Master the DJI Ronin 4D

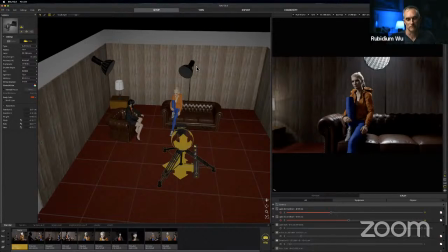But like I was when I wrote, directed, and produced my feature, you're just going to be people are going to be asking you needing things from you the whole time and when you're here alone um in the in the in the setup
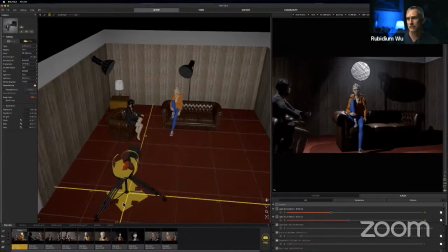it's so much easier to think creatively to put all those distractions aside only think about where cameras go
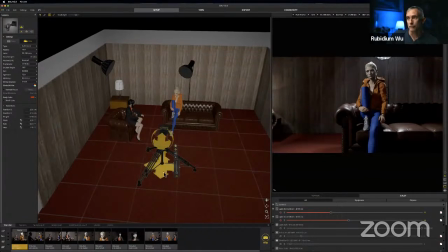and if you're super smart and i uh and you're very well prepared you should have worked out all the different permeations like oh
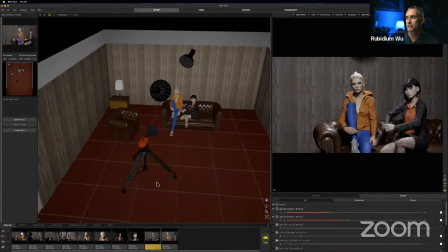what if the actors what if the actors want to sit together on the same place uh you know what if they want
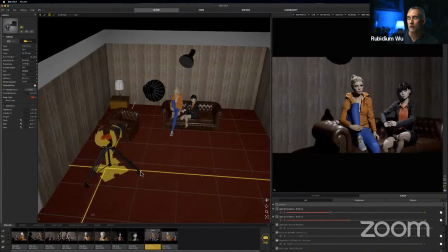to be on the same couch at the same time um that's fine uh if you actually
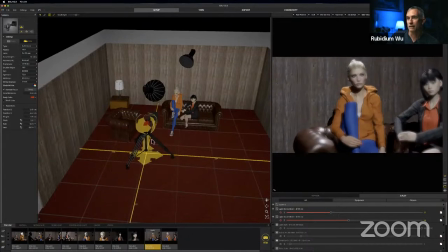pre-visualized that worked out where the um the cameras could go the lights could go all of this stuff could happen and if you're starting to get
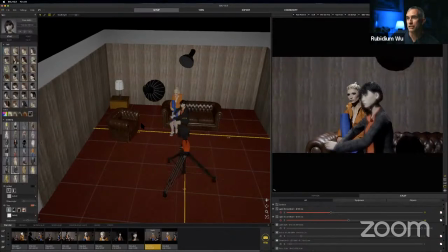really smart you could say well maybe she starts here
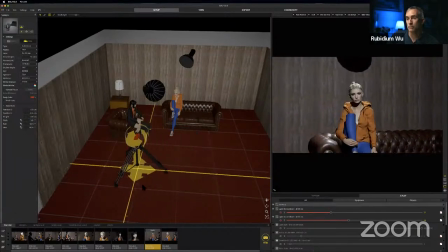and then somewhere during the move of the camera somewhere during the scene she gets up and then sits next to the other woman now that's probably not going to happen in a psychiatrist's office or psychologist's office unless she's coming over to you know
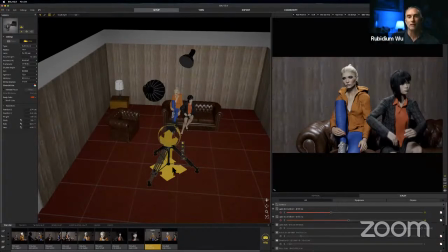offer a tissue or something glass of water but it can make for a much more dynamic scene where now you're not just lighting and uh photographing still objects especially people sitting on the spot you're now just
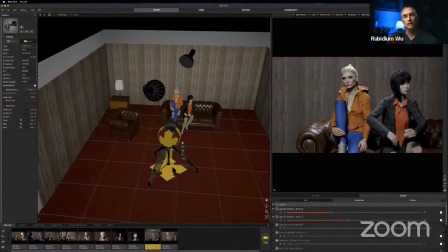like that call of duty thing moving the camera as the subject is moving as well it's much more three-dimensional it's much it feels much more alive it feels you're putting the audience within the scene um in a much much more interesting way
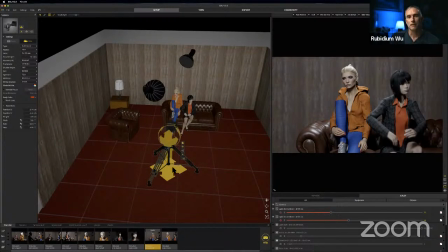and what i like to do is just get as much as you can in that moving master at least at least don't start with
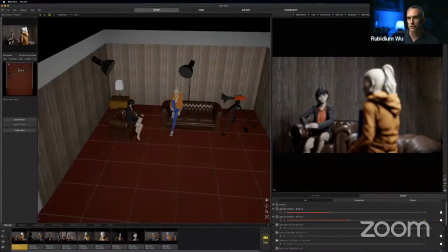don't just start with your wide shot wherever we had it
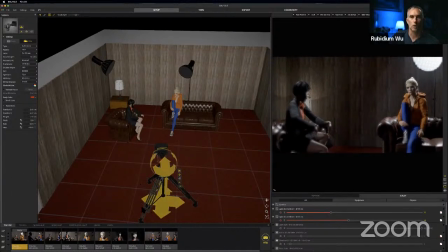don't start with just that and shoot the whole thing five times from the wide you're only ever going to use it usually at the start or at the end or if someone does something big right if she's kind of come over here and sit there then you'll have to pan and that's great
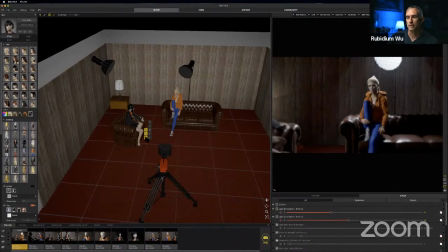right you're now moving the oops that's this see you're now moving the camera at least the head the the camera on the tripod but um ideally
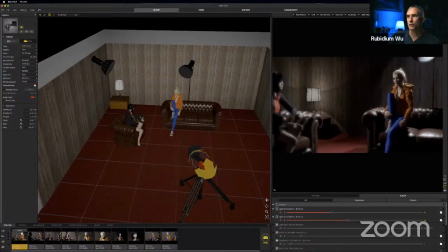what i like to do and if i don't do anything else i like to turn my um turn my establishing shot into at least one of the singles into at least you know this woman's this
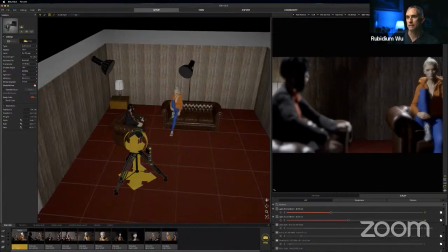woman's single that woman's single it can be ots single meaning over the shoulder so that why
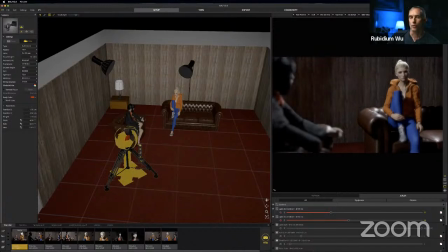you you'd want to shoot it like this is that um you're with this woman in the foreground you still see her hand gestures you see you're getting closer
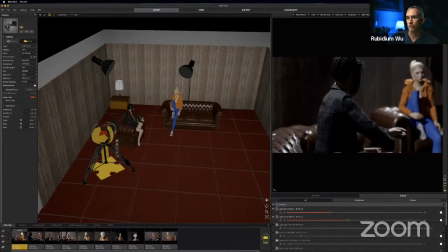to her eyeline because right you can get right behind her here so the the woman in
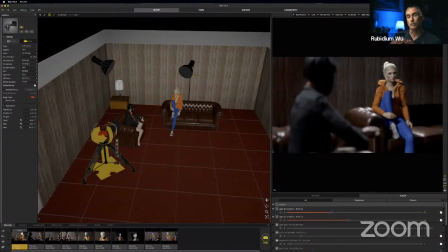orange blonde woman will be looking almost straight into camera which is good for connection um So it's great to drift here, but if nothing else, use your establishing shot for at least one other shot.
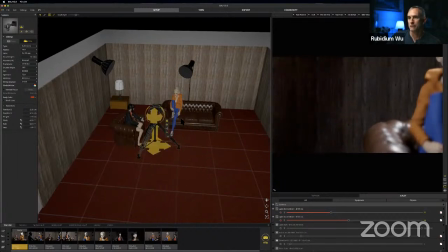Then if you have this, let me show you the single here.
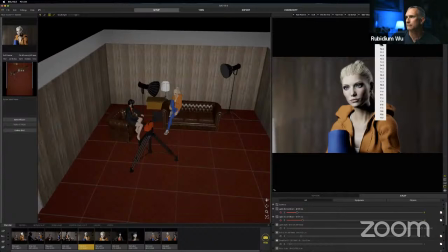Then if you have this single, and I'm going to turn down whatever light is doing on her face because it's very bright.